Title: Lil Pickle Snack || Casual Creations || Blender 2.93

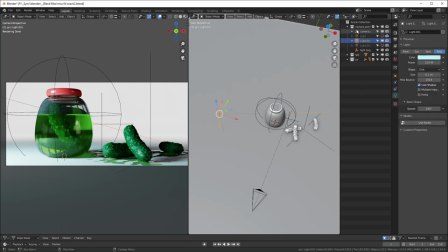989s
I usually give some lights a cool color and other lights a warm color like that,
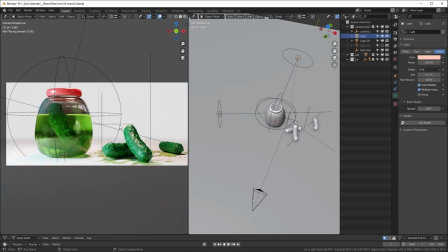993s
and it just kind of adds a little more, I don't know, complexity to the lighting that I think looks nice. So yeah, this white light right here is kind of acting like a little bit of a rim light. So it's adding some light from this side and this side of the pickle also. And you can see when I have both of those, there are some light spots and some dark spots.
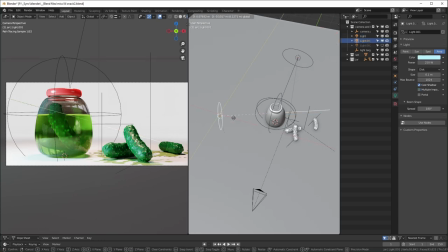1013s
That's usually what I go for, because if you just light it directly from the front, it kind of flattens things out.
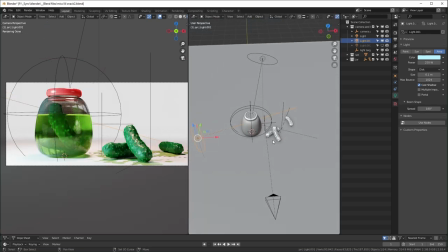1019s
So I usually add something like a 3-point light setup. Where I have this light from the side, a little light from the top, and then I have a backlight right here. So yeah, you can see what that is doing is mostly lighting up the inside of the jar right there.
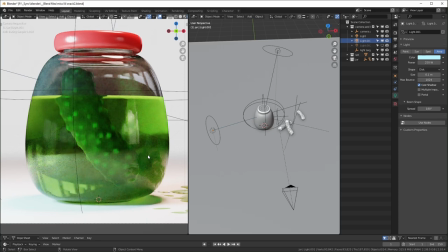1037s
This is what it looks like without the light in the back, and this is what it looks like with it on.
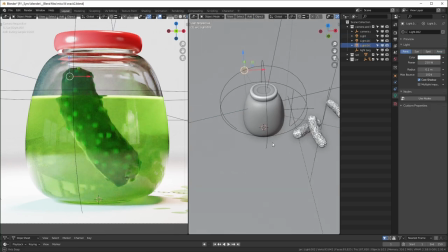1043s
So I had to move this around and experiment quite a bit until it was just in the perfect spot,
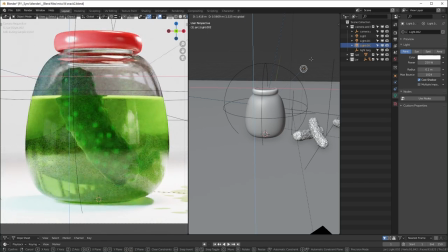1048s
because if you have it off even just a little, you don't really get the same effect.
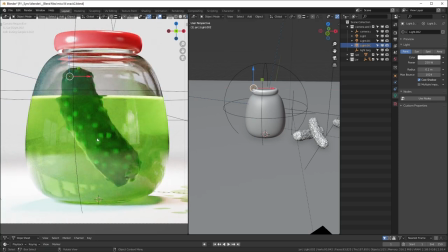1053s
So I had to really mess around with this until it was casting like a good silhouette so that the pickle was actually clear.
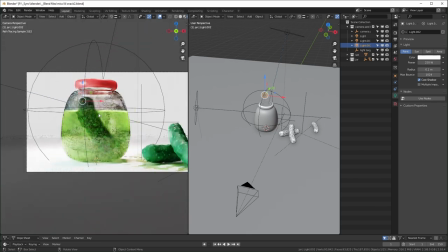1062s
Lighting is one of those things that I usually have one viewport that's looking through the camera,
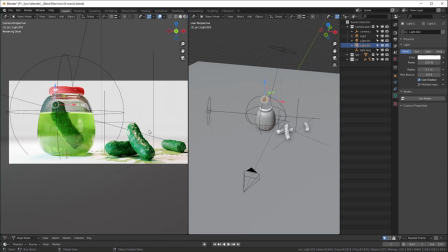1067s
and then I usually mess with the lights in a separate viewport like this. And I have two monitors, so I usually don't do it on the same screen like this.
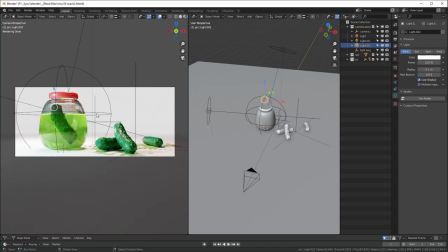1076s
I'll have one of my monitors is always just looking through the camera, and that's a setup that works for me, but it works just as well on one monitor like this on one screen, and it's a little easier in my opinion than you know, hopping back and forth, moving a little and then looking through it, and then moving a little and looking through it.
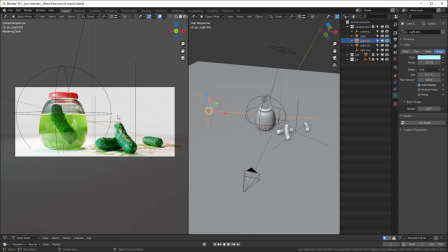1094s
If you just have these both set up already, you don't spend as much time hopping around.
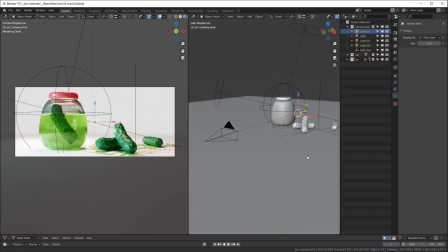1099s
And something I always do with the camera, and I talk about this in my camera tips video, is I usually parent my camera to an empty, and then to control it, you can just scale the empty up and down to zoom,
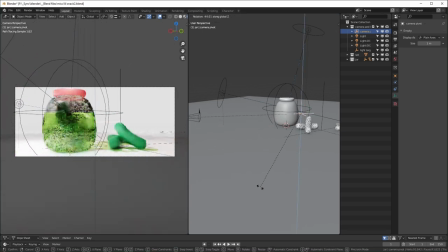1116s
and you can rotate the empty to make it rotate around things, pivot around things.
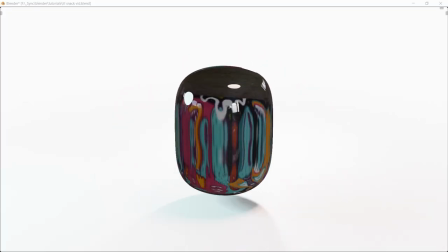1121s
So yeah, that's pretty much it. That's how I made it. Let me know if you like this style of video where I break down my process.
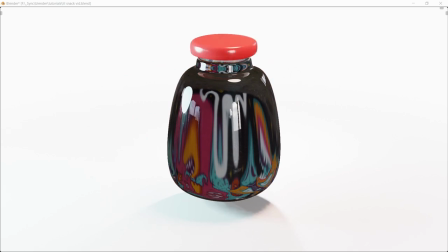1127s
I was planning on doing similar videos for other scenes that I've created. Once again, I'm planning on opening my Patreon on October 1st, where I'll be making a bunch of my Blender files available,
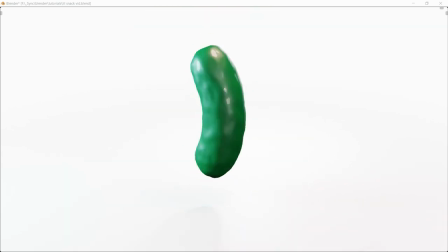1135s
giving away my paid products, and allowing early viewings of some videos like this. Thanks for watching. Have a good one.